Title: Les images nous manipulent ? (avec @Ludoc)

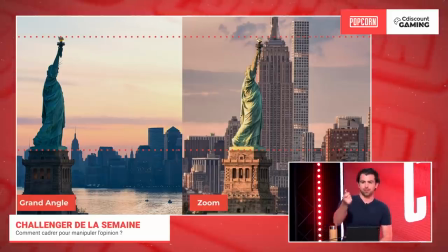[8:11]
Que j'ai sorti récemment Mais oui, il y a ce genre de petits trucs Mais du coup,
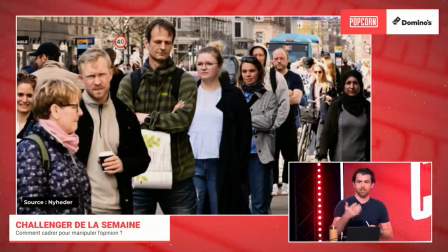[8:15]
voilà Donc je reviens un peu sur ce qui s'est passé Donc il y avait ce genre de photos Que vous pouvez voir comme ça Il y avait aussi d'autres photos Par exemple
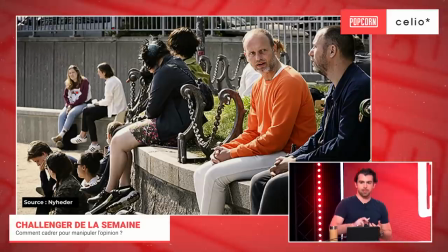[8:22]
Là, on a l'impression qu'ils sont tous très très proches pareil c'est une photo qui est très zoomée parce que quand on regarde en vrai tu vois quand je passe de ça
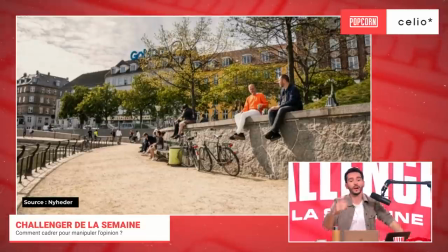[8:31]
mais du coup c'est une volonté choc justement c'est à dire que le photographe il peut prendre ça à envoyer une connerie aux parisiens il se dit bon bah allez ça va zoomer un petit coup tranquille et on va chercher le choc ça peut être utilisé comme ça au cinéma ce qui
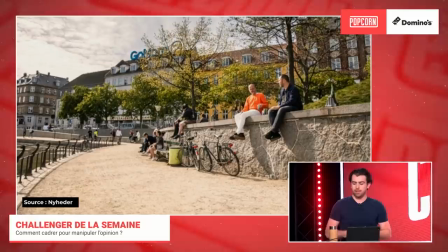[8:44]
est beaucoup utilisé moi je l'ai pas mal utilisé c'est pour les films de combat c'est pour donner l'impression quand deux personnes se donnent des coups par exemple qui sont très proches alors qu'en vrai vous allez voir
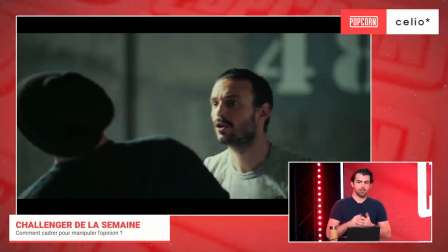[8:54]
là on a l'impression qu'il lui donne le coup réellement parce que j'ai zoomé etc alors qu'en vrai ils sont complètement de profil
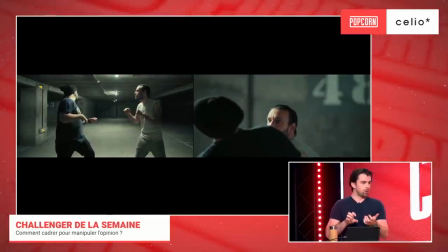[9:02]
la même scène si je l'avais filmé au grand angle donc si j'étais très proche d'eux on verrait qu'il ne le touche pas du tout donc en fait en reculant et en zoomant ça permet vraiment de rapprocher les deux c'est le bête de plan en fait pour faire parce que souvent très souvent tu vois un truc stylé de tes yeux t'essayes de sortir ton téléphone tu prends la photo c'est flingué t'es en mode putain c'est horrible j'ai montré après une petite technique pour finir sur la partie cinéma par exemple la scène qu'on a tous vu c'est quand la voiture explose où il y a une grosse explosion
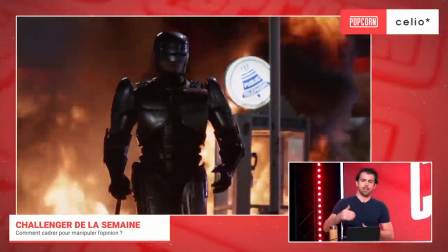[9:30]
derrière le personnage principal le héros etc t'as l'impression que ça va 2 mètres derrière lui c'est la même technique c'est à dire
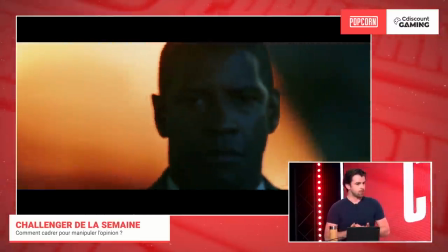[9:35]
qu'on recule et on zoom et on donne l'impression que c'est extrêmement proche maintenant ils font avec des fonds verts etc mais à l'époque c'était utilisé comme ça ok c'est la technique que tu mets un peu partout c'est ultra utilisé ça aplatit la perspective et c'est trop pratique pour des questions de sécurité, pour des questions de cadre c'est utilisé en politique, au cinéma, c'est utilisé un peu partout.
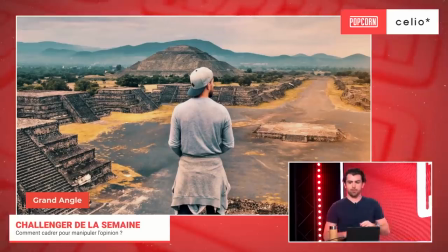[9:54]
Et ça peut être aussi utilisé, c'est comme tu disais, en photo de voyage. Là, typiquement, c'est une photo qui est prise au grand angle. Il y a un énorme... Si vous voulez rapprocher de l'arrière-plan... C'est Bruno Maltaire, ça, non ?
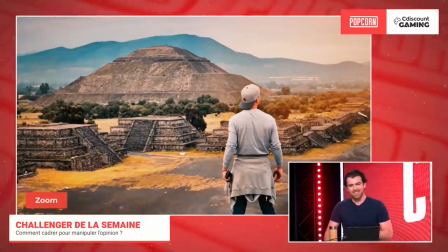[10:06]
Il ressemble à Bruno Maltaire, c'était lui ? Non, c'est Polo, c'est un prod qui travaille ici en plus, avec qui j'étais.
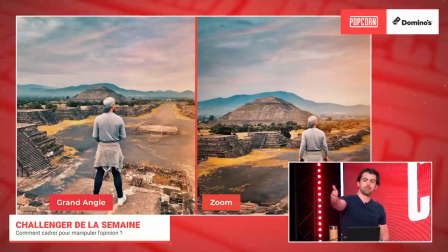[10:13]
Mais là, typiquement, je vais vous montrer le split screen. Là, c'est pris avec un iPhone, mais ça peut être fait avec n'importe quel appareil photo qui peut zoomer un peu, ou avec un téléphone qui peut zoomer c'est juste je me suis reculé et j'ai zoomé et ça a rapproché l'arrière-plan donc maintenant si vous êtes en voyage vous voulez faire une photo devant la tour de piste devant la tour Eiffel devant je ne sais pas quoi et vous voulez juste à votre image que le monument qui est complètement dans le fond se rapproche
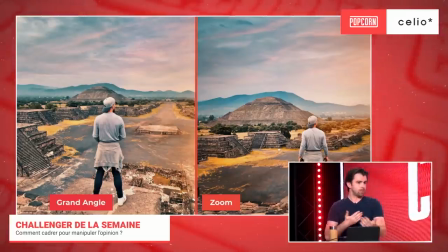[10:33]
vous reculez et vous zoomez ça va permettre d'écraser un peu tout ça question très con
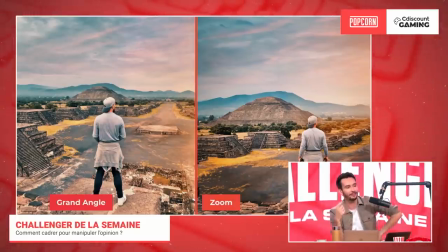[10:36]
là sur le zoom t'es à combien de mètres de plus parce que là il y a les vacances qui approchent je ne sais pas mais peut-être 4-5 mètres je ne me rends pas compte OK, pas tant que ça, juste... Non, non, pas tant que ça, en fait. Ah, le stylet, comme la photo. Plus tu zooms, plus... Après, elle est ultra travaillée, etc.
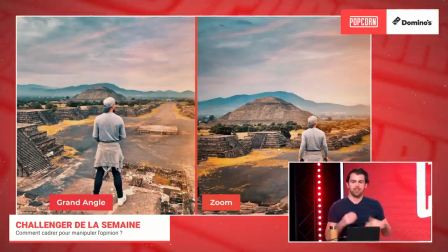[10:49]
On s'est clairement levé à 6h du matin pour qu'il n'y ait personne. Mais ça permet d'accentuer un peu l'arrière-plan et de le rendre plus présent. Parce qu'encore une fois, ça permet de réduire la perspective.
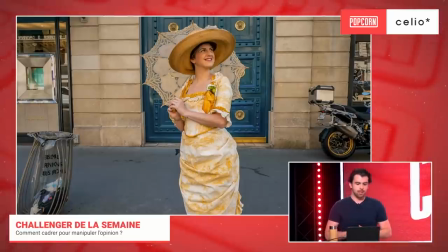[11:00]
Et la dernière méthode avec ce zoom-là, qui peut être pratique, c'est que du coup, en fait, plus tu zooms et plus tu réduis l'angle de vision. Donc là, typiquement, si vous prenez une photo... Alors là, c'est un exemple avec une amie. si là-dessus vous vous rendez compte que vous voulez cacher
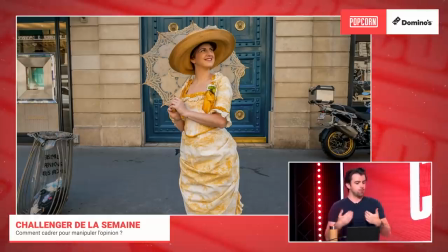[11:14]
la moto qui est à droite la poubelle qui est à gauche etc c'est la même méthode vous reculez et vous zoomez et en fait en ayant la même valeur ah ouais ah ouais tu vois t'as la même valeur sur elle sauf que tu caches tout là j'ai dû reculer elle
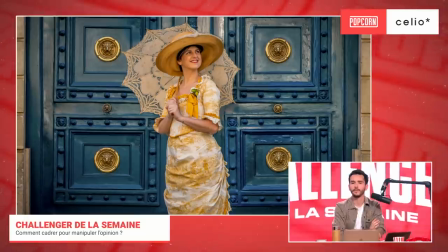[11:27]
est pas avancée du tout là ? ah non elle est à la même position c'est la même position c'est que moi qui recule alors là j'étais au milieu de
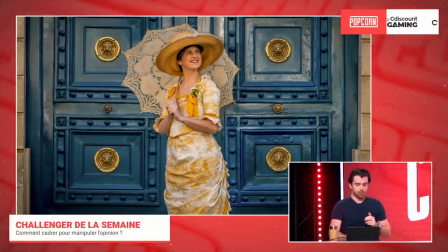[11:32]
la rue clairement mais j'ai reculé de 10 mètres et j'ai zoomé ça réduit en fait regarde tu peux mourir mais t'as une belle photo ouais
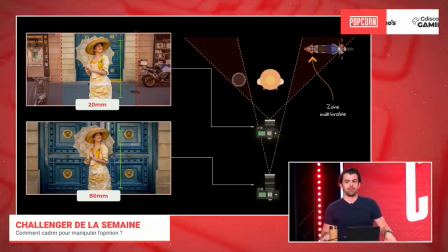[11:42]
se réduit. D'accord, ok. Et au moins tu l'as et t'as pile la porte. Exactement. Et ça, c'est un truc qui est beaucoup utilisé en politique forcément.
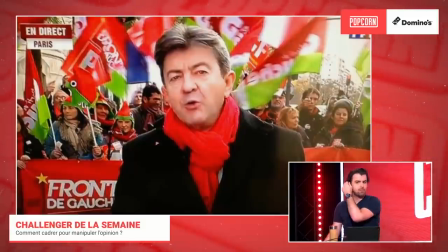[11:49]
Par exemple, c'est un truc qui avait fait un mini-buzz, je sais plus, il y a peut-être 2-3 ans. Tu vois cette photo, t'as l'impression qu'il y a énormément de monde, alors qu'en vrai, c'est la même technique, c'est juste que la langue de vision qui est un peu réduite,
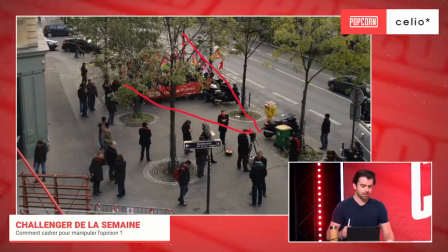[12:00]
la caméra est là. C'est monstrueux. Le truc est pris, il y a la foule comme si c'était...
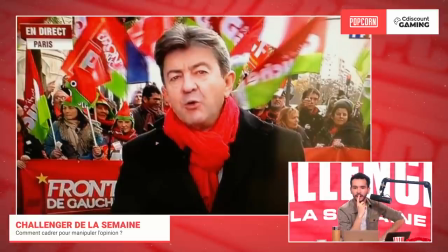[12:05]
Et c'est fou, parce que tu passes vraiment d'une image qui est comme ça, à juste, il n'y a pas grand monde. reculer.
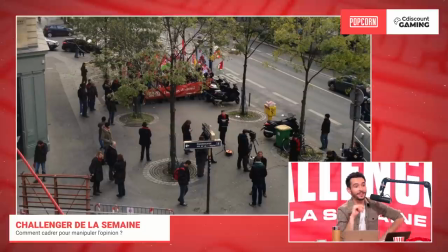[12:11]
Il ne faut pas beaucoup de gens, finalement, pour faire une dinguerie. C'est juste le bon angle, quoi.